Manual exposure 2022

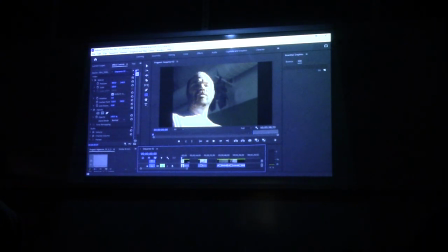(0:01)
So, like I said, cameras don't like to have too much black or too much white. They like to have a balance in the middle.
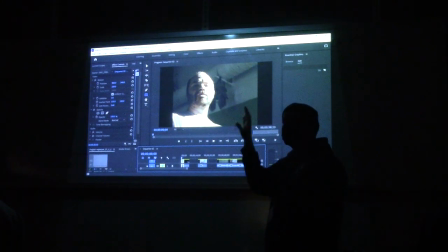(0:07)
So it's auto-adjusting a couple of things. It's auto that we're going to talk about. It's auto-adjusting the aperture, the same way that your own pupils adjust in a dark room or a bright sunny day. They get bigger or smaller to make more or less light come in.
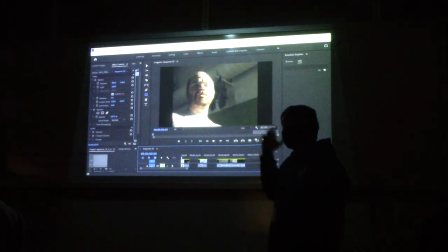(0:22)
It's adjusting the shutter speed, how long it's gathering light for each frame, and it's adjusting its ISO, how sensitive the sensor is, to get this kind of bland image. But this isn't the image I want, right?
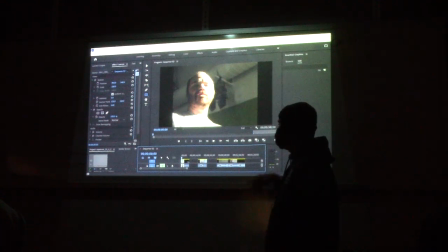(0:36)
I want to take more control to get the image I want, which is going to be a much darker image. So I've thrown my camera into manual exposure,
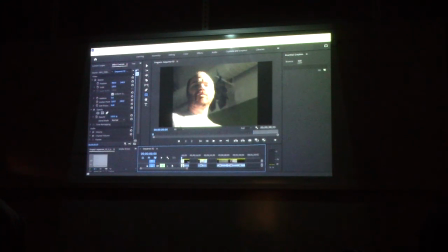(0:44)
and I adjust those settings, the shutter speed and the aperture and the ISO,
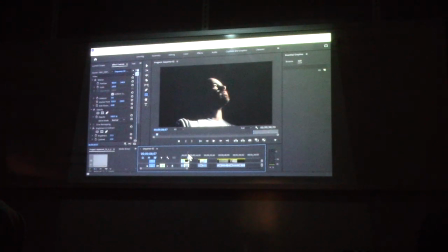(0:49)
and I can get an image that looks like this, right? A much more dramatic and cool looking image.
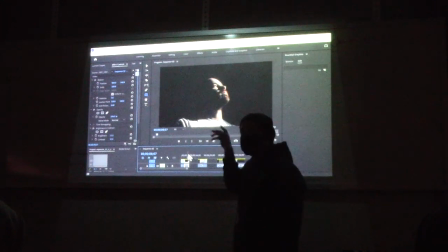(0:55)
This is what I wanted. Now you see that the area that was kind of blown out white in the previous image is exposed correctly. The rest of the image falls to black. I could be anywhere.
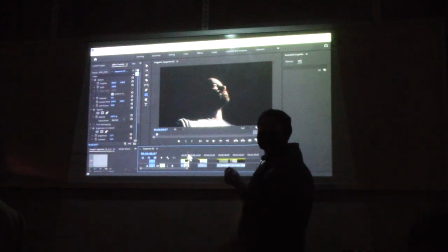(1:07)
I could be standing on the moon for all we know. You can't see the rest of the room. But the camera would not like this, right? The camera would say there was way too much black here, and there's no pure white, right?
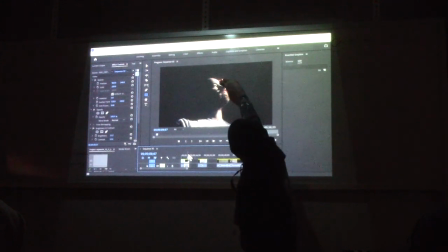(1:18)
This is kind of maybe right there, maybe those pixels right there, but there's way too much black.
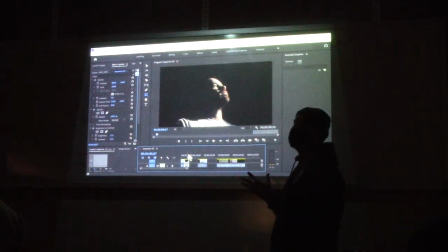(1:24)
A camera would never let this happen in auto. So this is why we need manual. We need manual to get images like this, right?
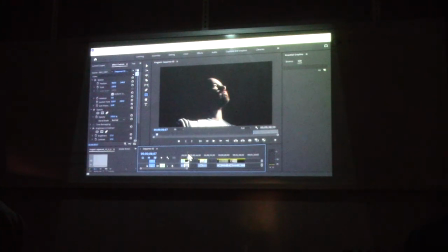(1:31)
Otherwise the camera's always going to kind of balance, kind of give us this middle ground image. The same thing goes for the other end of the spectrum, right? If you want to make things look really bright.
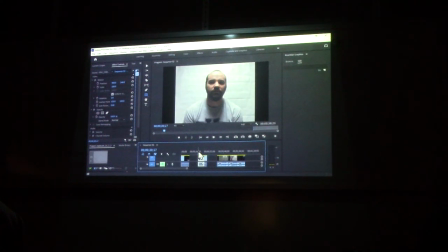(1:42)
So here, maybe I want to make myself look like I'm floating in a white space, like a dream or something. But the camera says, well, that's a lot of white. I better darken it down. It's too bright, right? It's looking for that middle ground image. But if I adjust, boom, right?
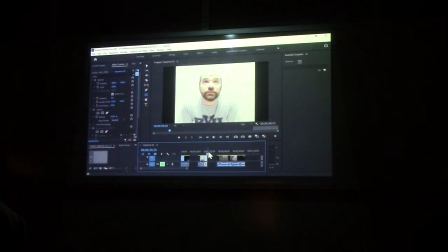(1:58)
Now I could be, in a dream, talking with the angels or whatever. It looks like I'm just kind of floating in this white space because I've adjusted the aperture and the shutter speed to be what I want. The other really nice thing about putting things in manual exposure is the exposure doesn't shift
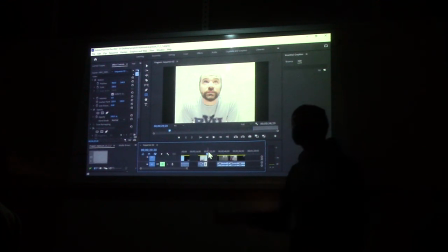(2:18)
as the contents of the scene shift, right? Before, in auto, if we had a shot like this in the entryway and the door opens,
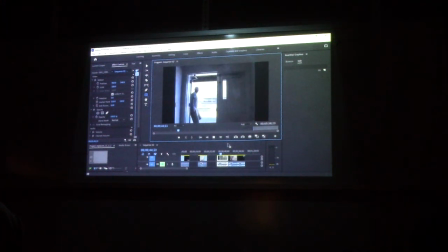(2:30)
right, well, all of a sudden the entryway becomes dark.
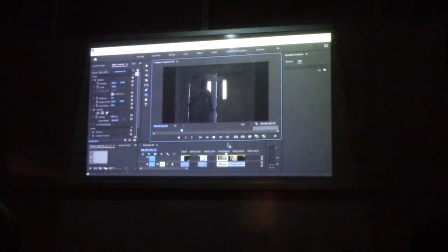(2:33)
And then, right, because the aperture is closing down, and then when the sun goes away, it kind of slowly brightens back up, right?
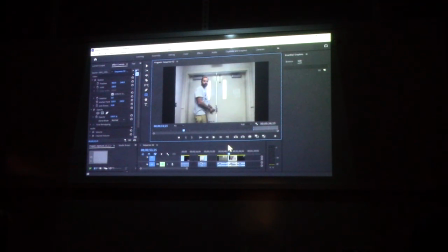(2:42)
And that's not something, maybe I don't want the camera making its own decisions mid-shot, which can ruin split screens or can ruin pop cuts or other effects because the lighting conditions are changing between shots. If you put your camera in manual, it's going to be what it is, what it is, what it is. It's not going to adjust the shutter speed.
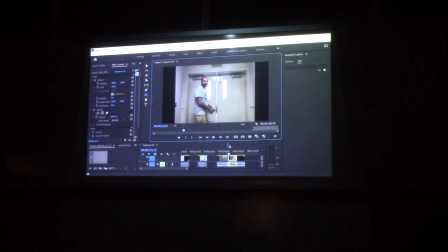(3:01)
Those things are locked until you change them. All right, so these are reasons that we want to be in manual mode. So here's how it works. Let's get our camera here.
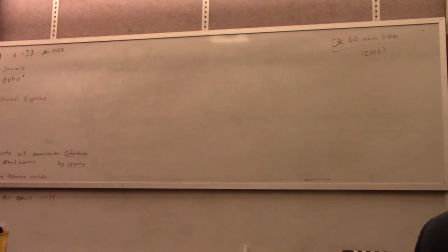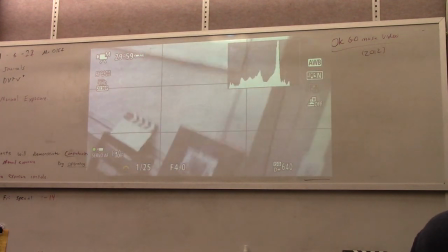(3:21)
All right, so a little bit tight for space here.
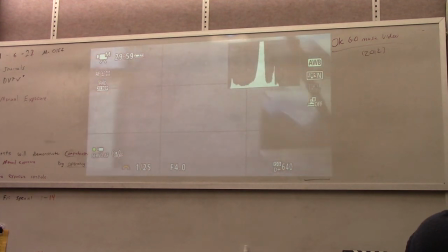(3:26)
So in the upper right-hand corner, you see that there's a little M next to our camera icon.
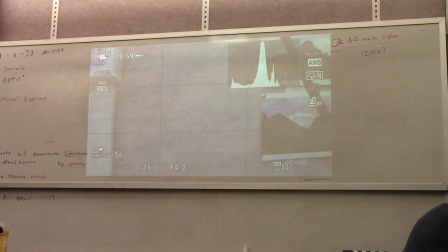(3:34)
Now that's how we know we're in manual mode. I'll have it set like that for you.
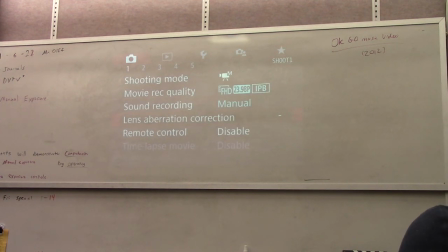(3:39)
It's the first setting in the menu. So the red one, you see shooting mode, is either auto movie exposure,
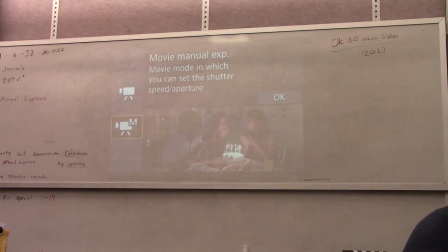(3:48)
movie mode in which the shutter speed and aperture are automatically set, or movie manual exposure, which you can set the shutter speed and aperture.
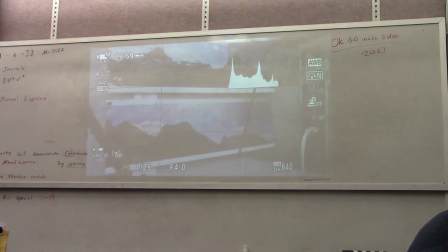(3:54)
So that's how I'm going to deliver the cameras to you every day. Now there's three numbers that make up what they call the exposure triangle.
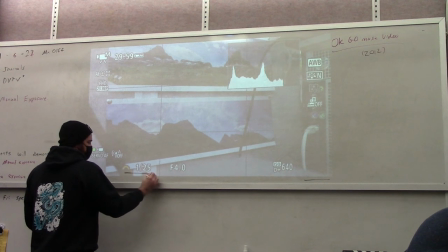(4:03)
That's what makes manual exposure work. And that's right here, and right here.